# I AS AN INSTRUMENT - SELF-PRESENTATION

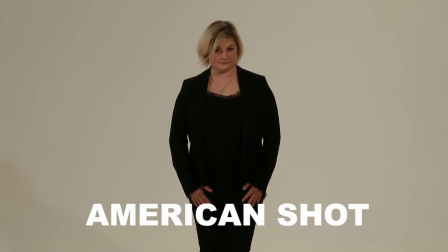(4:14)
American shot shows a cutout of the long shot. A person is seen from the knee up. This is mostly used for scenes with dialogue. Medium shot shows a person from the waist up.
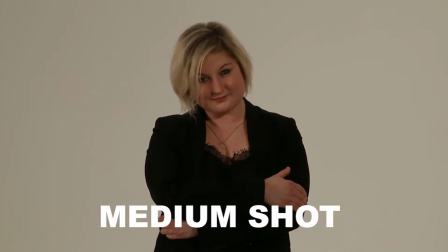(4:25)
The person dominates the frame. The frame emphasizes facial expressions.
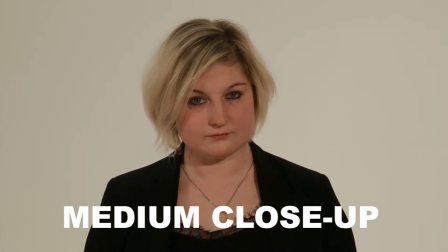(4:30)
Medium close-up shows a person from the chest up. The frame emphasizes facial expressions, movements of the hands and emotions.
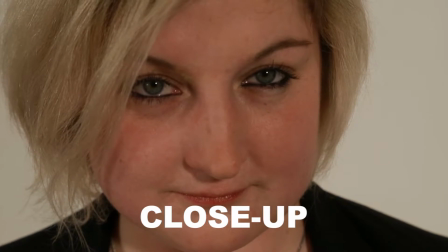(4:39)
The background is hardly visible. Close-up. A person's head almost fills the entire frame.
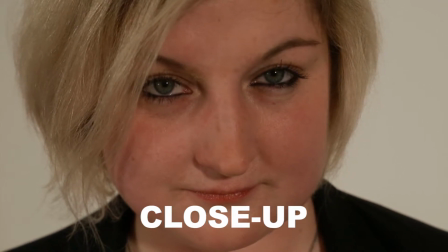(4:45)
This enables precise observation of details or facial expressions. Big close-up, a very accurate form of zoom.
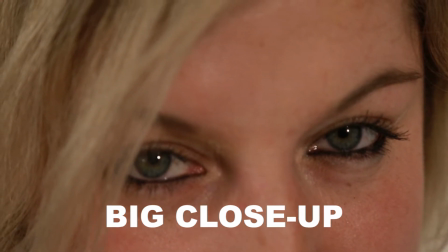(4:52)
In the frame there is a detail of a body or of another object that is important for an action. The frame forges attention and evokes emotional suspense.
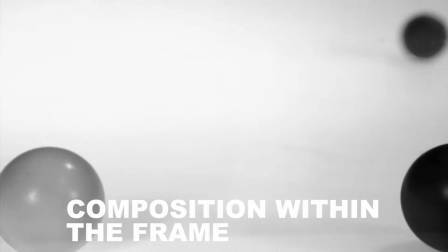(5:00)
The composition in the frame is important. Decisions need to be made about what in the frame draws attention to itself,
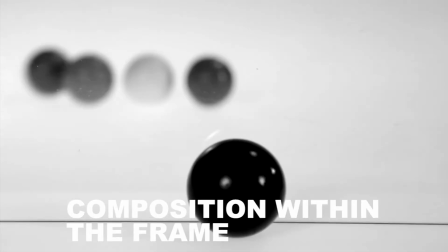(5:07)
whether the frame composition is symmetrical or asymmetrical, and whether it is harmonious or not.
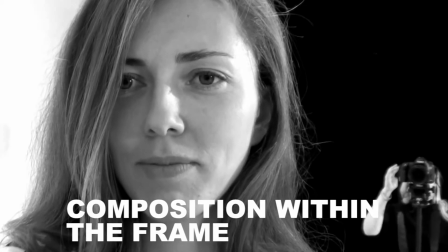(5:12)
The presence of everything that can be seen in the frame must have a legitimation. As important within the frame is the action, event or activity.
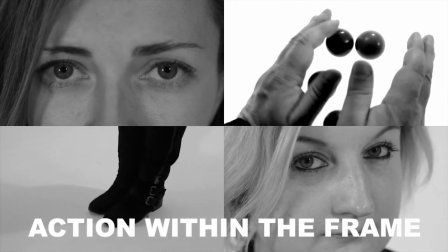(5:20)
This is especially important for short recordings. The attention is focused on something different, for instance, when we record while driving a bike,
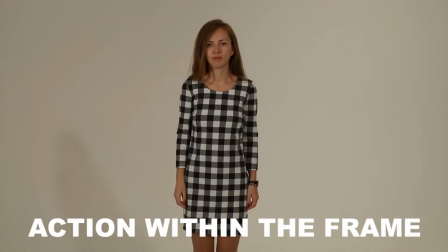(5:28)
or when we stand motionless in front of a white background and talk straight into the camera.
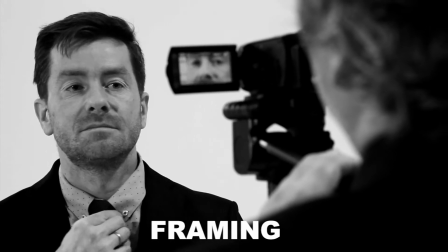(5:33)
The consequence of framing is that a directed object is being placed in a certain way in a whole, and thereby has a specific effect on the viewer.
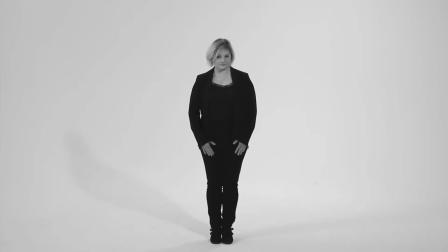(5:42)
In every frame, our decision about our surroundings is as important as our decision about ourselves.
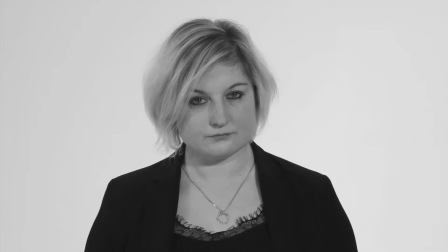(5:49)
Every element has a meaning and influences how we are seen.
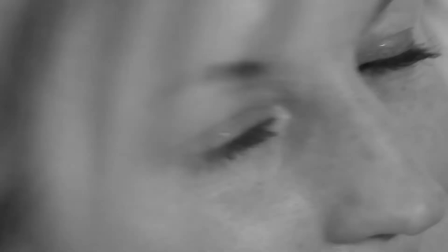(5:53)
On the film set, we're able not only to add elements, but also to take away elements, to change the meaning and intensity of the image.
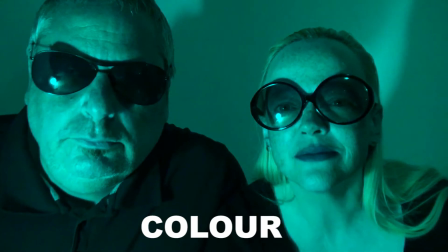(6:00)
Our next decision concerns color. Color has an enormous impact. It is one of the basic means to express meaning and aesthetics.
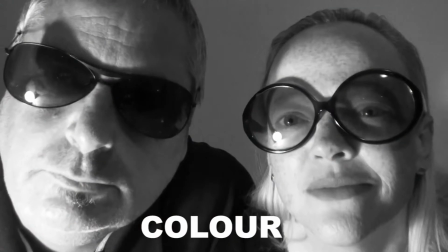(6:09)
Color evokes emotions not so much as a symbol, but rather on the basis of its daily use.
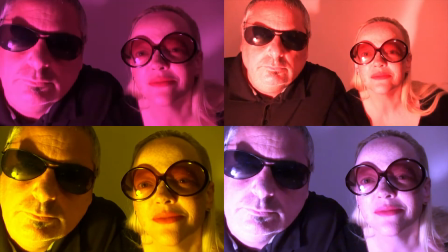(6:14)
We can use cold, strong colors. Almost all over the world, blue, green and purple are experienced as cold.
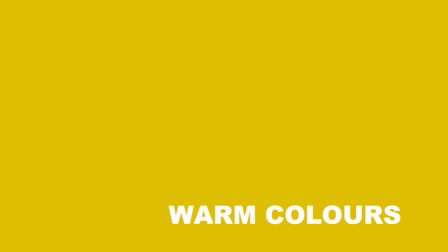(6:22)
We can also use warm colors, red, orange and yellow. The last important decision concerning image is about light.
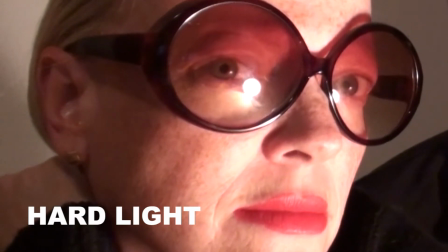(6:29)
Light can be hard, causing hard lines, edges and shadows, or soft and diffuse, leading to soft, blurry lines and shadows.
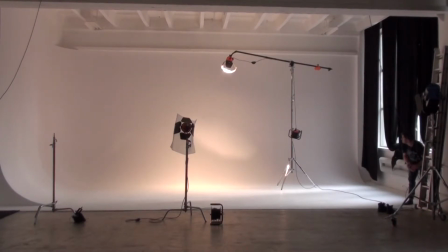(6:37)
Light has several colors. Yellow light is warm light, for instance lamp light or other artificial light.
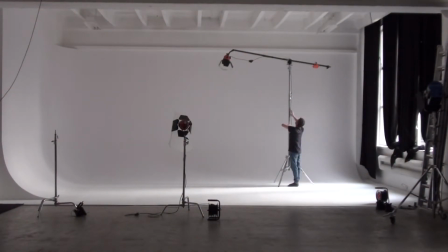(6:44)
White light is cold light, for instance natural daylight.
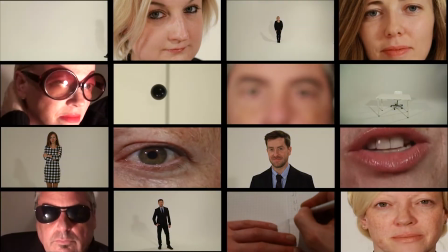(6:47)
Which light to use depends on our vision, what kind of mood, emotions or person we'd want to depict.
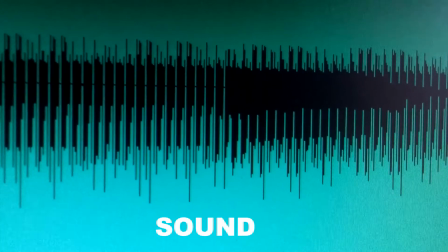(6:53)
Except light, also sound is important for our self-presentation in the form of a human voice, background music or sound effects.
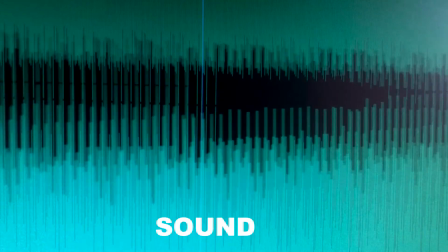(7:01)
By means of our voice, we provide an extra layer of meaning to our thoughts as a result of the way we talk, intonation, speed and timbre.
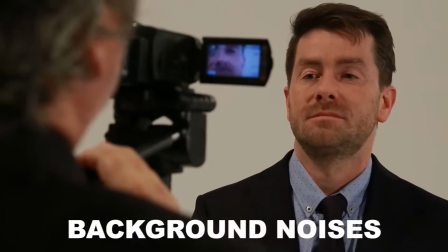(7:10)
All these elements define us as a person. Next, we need to concern ourselves with background noises during our recording.
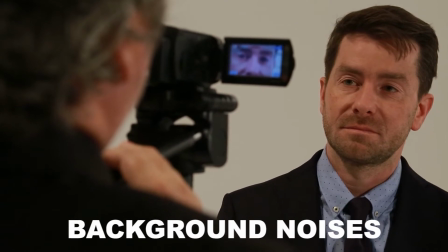(7:17)
Unnecessary sounds that have nothing to do with what is visible within the frame can completely ruin the content and form of our self-presentation. Let's return to the topic of ourselves in the frame. Besides what we say, also our non-verbal communication is important in our self-presentation.
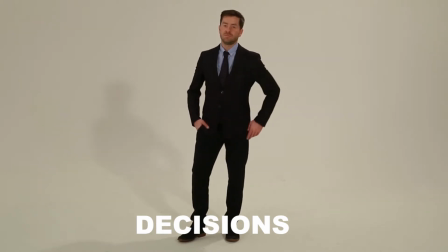(7:33)
We must decide how much of our day-to-day behavior we'll show. Our body movements, our facial expressions, the way we move our eyes.
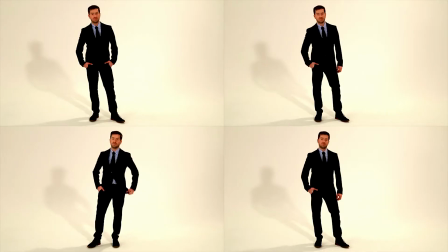(7:41)
We must ask ourselves whether our non-verbal communication is in line with our words in the video,
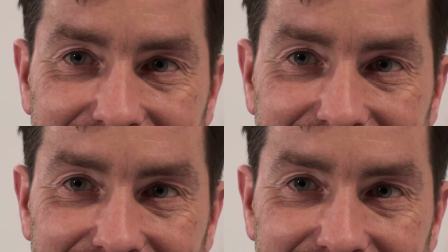(7:46)
with the context of the video and with the goal of our self-presentation. For instance, it is advisable to control our movements if we want to make a professional impression.
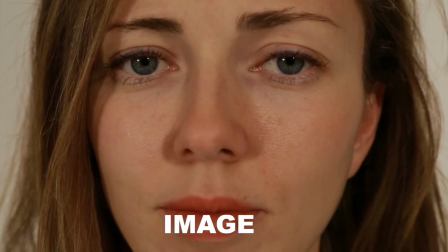(7:55)
The way we look is also a part of the image we create. Our hairdo, our style of clothing, our makeup.
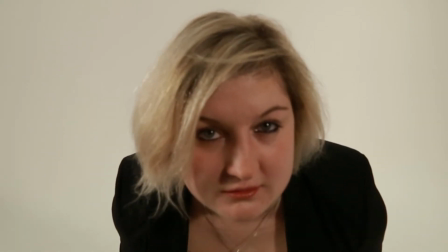(8:00)
Again, our goal is important, but we also need to take into consideration that the video can be distributed beyond our target audience.
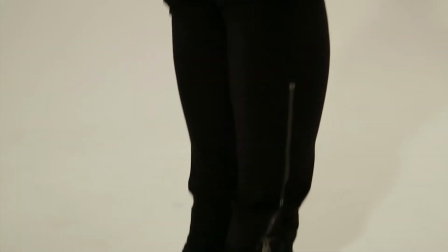(8:07)
By making conscious decisions, we're capable of creating a positive message on ourselves that we're able to defend to others.
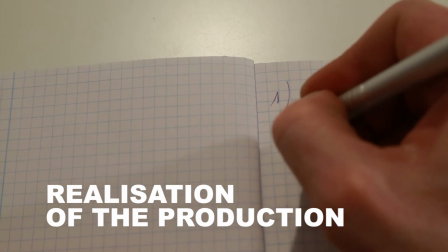(8:14)
Production is the time in which we prepare the recording and then implement it.